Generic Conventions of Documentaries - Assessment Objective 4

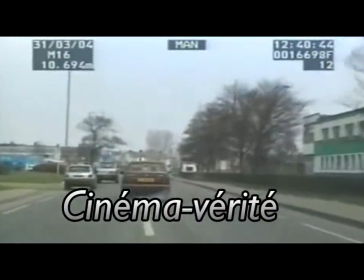This technique is known as cinema verite, a technique established in the 19th 50s used to follow a person to capture instant, spontaneous reactions.
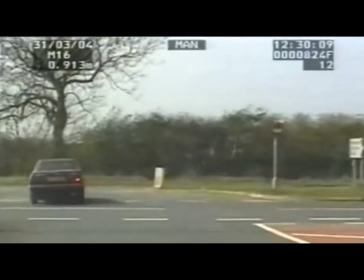In modern day terms, you could call it a fly on the wall style.
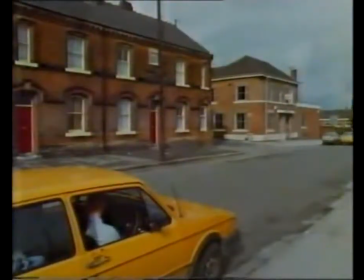Locations are an essential part of the mise-en-scene element of documentaries. The reconstruction or staging of events in real locations where the topic took place can
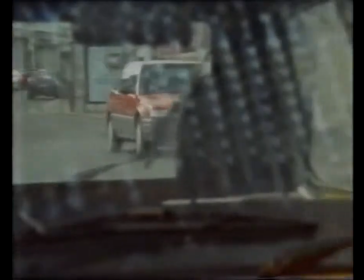enhance the report dramatically as it supports the investigative reportage of the text,
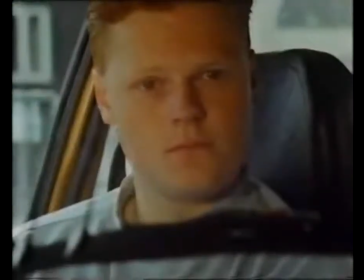the pre-production research.
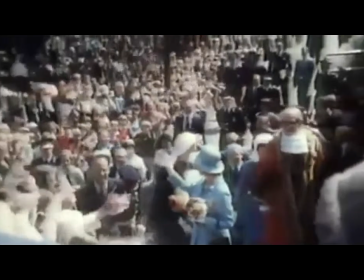In documentaries, it is mostly continuity editing used in the piece, such as cuts which are invisible to the typical eye.
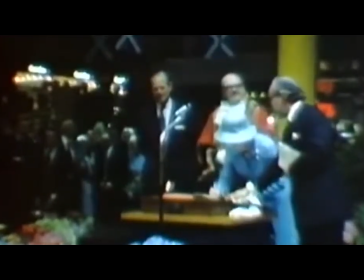Some documentaries will also include non-continuity montage sequences with non-diegetic music,
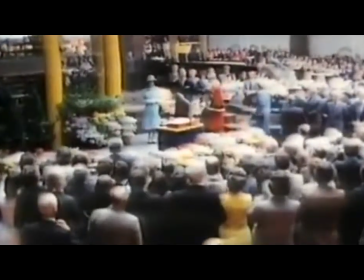as well as reconstructions, open and closed narratives, and multi-strand plots to make the topic appear interesting and strange.
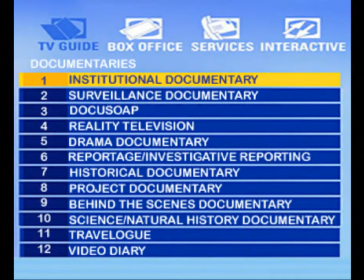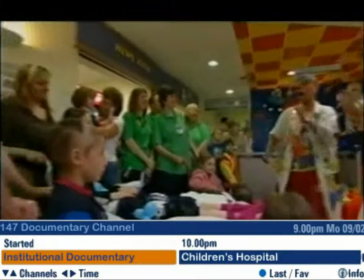Anna, Dr. G. He and Dr. Stremalong leave the real medics standing.
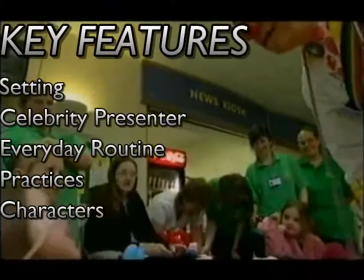What? Ooh, you haven't eaten it, have you? Seven-year-old Chloe has a disease.
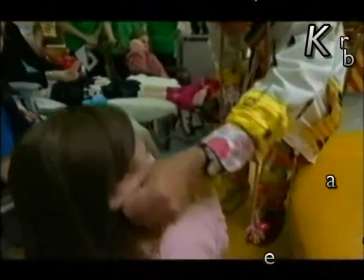She spent the first two years of her life in hospital and has been in and out.
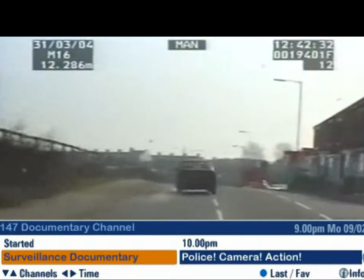About keeping an eye out for potential hazards.
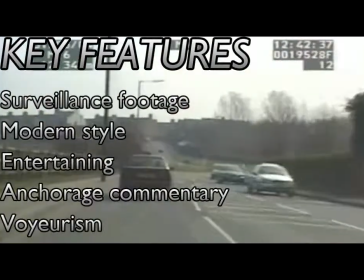But he should be, because with each dangerous corner, he's narrowly missed something that could bring his run to a crashing stop.
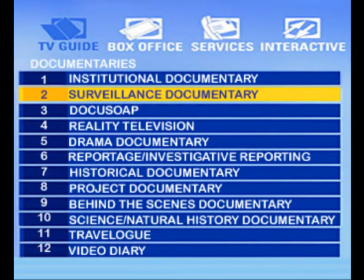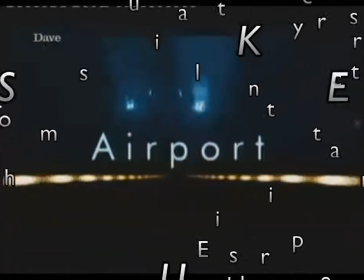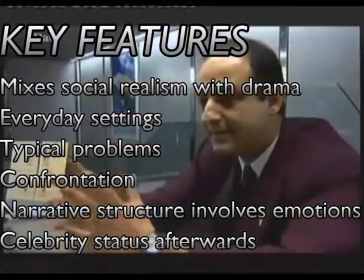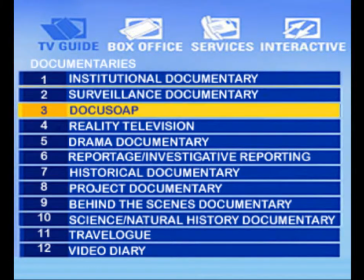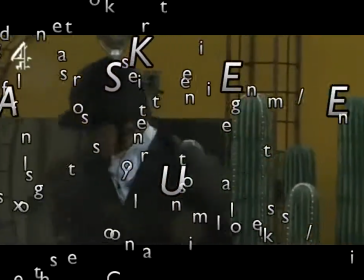I think everyone's excited to meet you. Have you ever ridden a horse before? Not really, not properly.
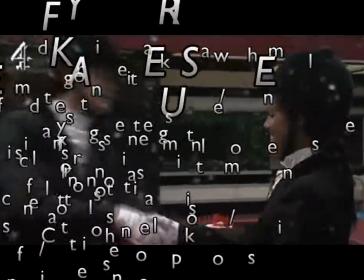Good, because it has no relation to what we're doing today. Nice to meet you. Nice to meet you. In
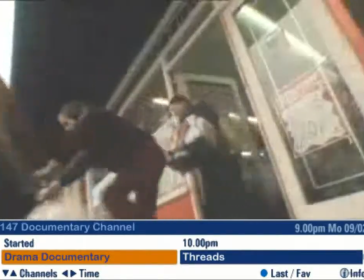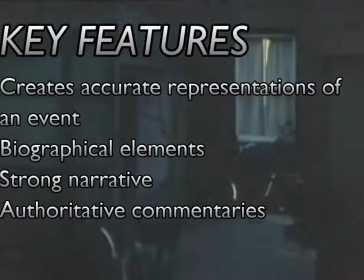states and Soviet navies, a special session of parliament has this evening passed an emergency powers act.
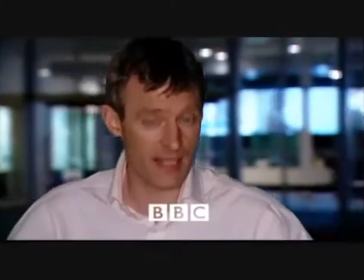Hello, I'm Jeremy Vine. It's 8.30 and this is Panorama.
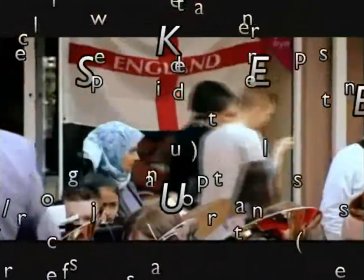Together but separate. The town where people are turning...
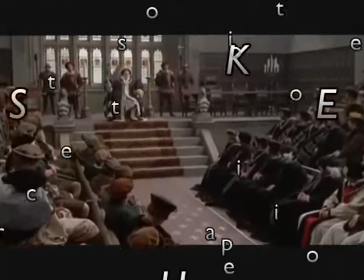For those subsidies you have voted towards the war, a war in your defence.
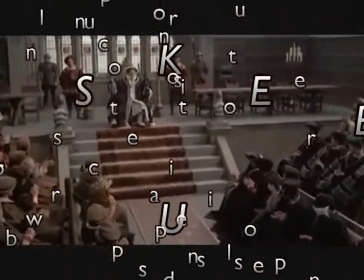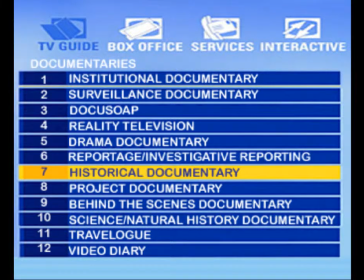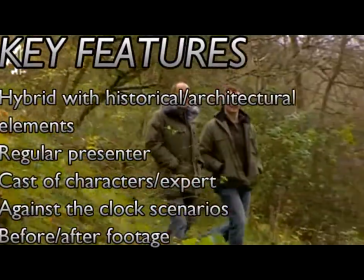The house may be unfinished, but as time heals the wombs, does it offer the chance of a fresh start?
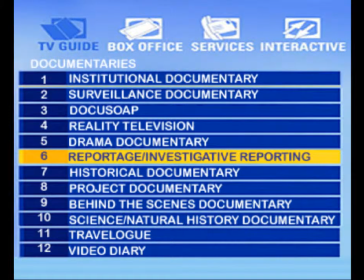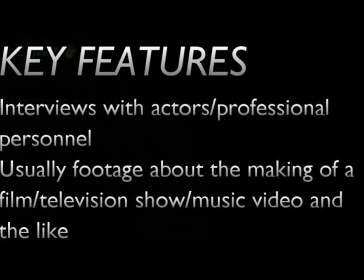David, we wrapped because we'd finished with him, we'd shot all his stuff, and he goes off to his trailer to change.
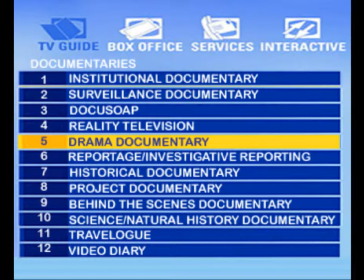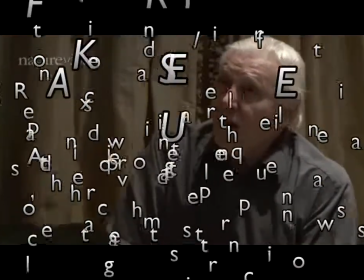...of fact. Because, of course, I can't remember a time when I wasn't aware of Darwin, to be honest.
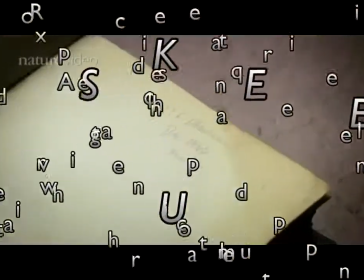I know because it's written in my copy of the...
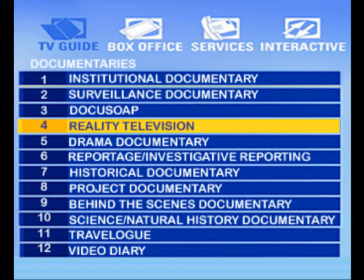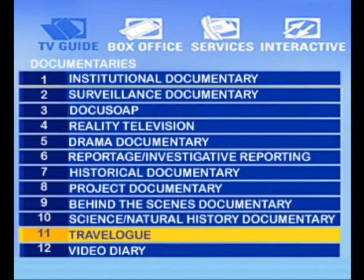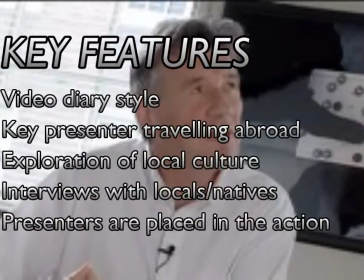Michael Palin's New Europe is, I think, if I count right, the seventh travel series I've done for the BBC.
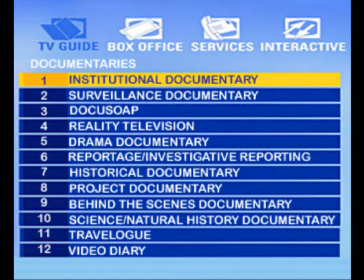And it's going to be...
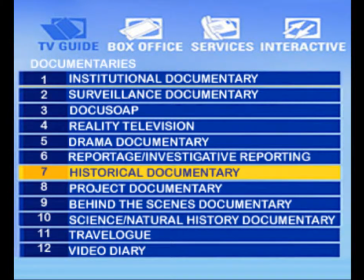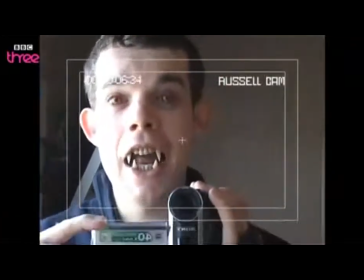...stop the photograph. I don't know my eyes. Okay.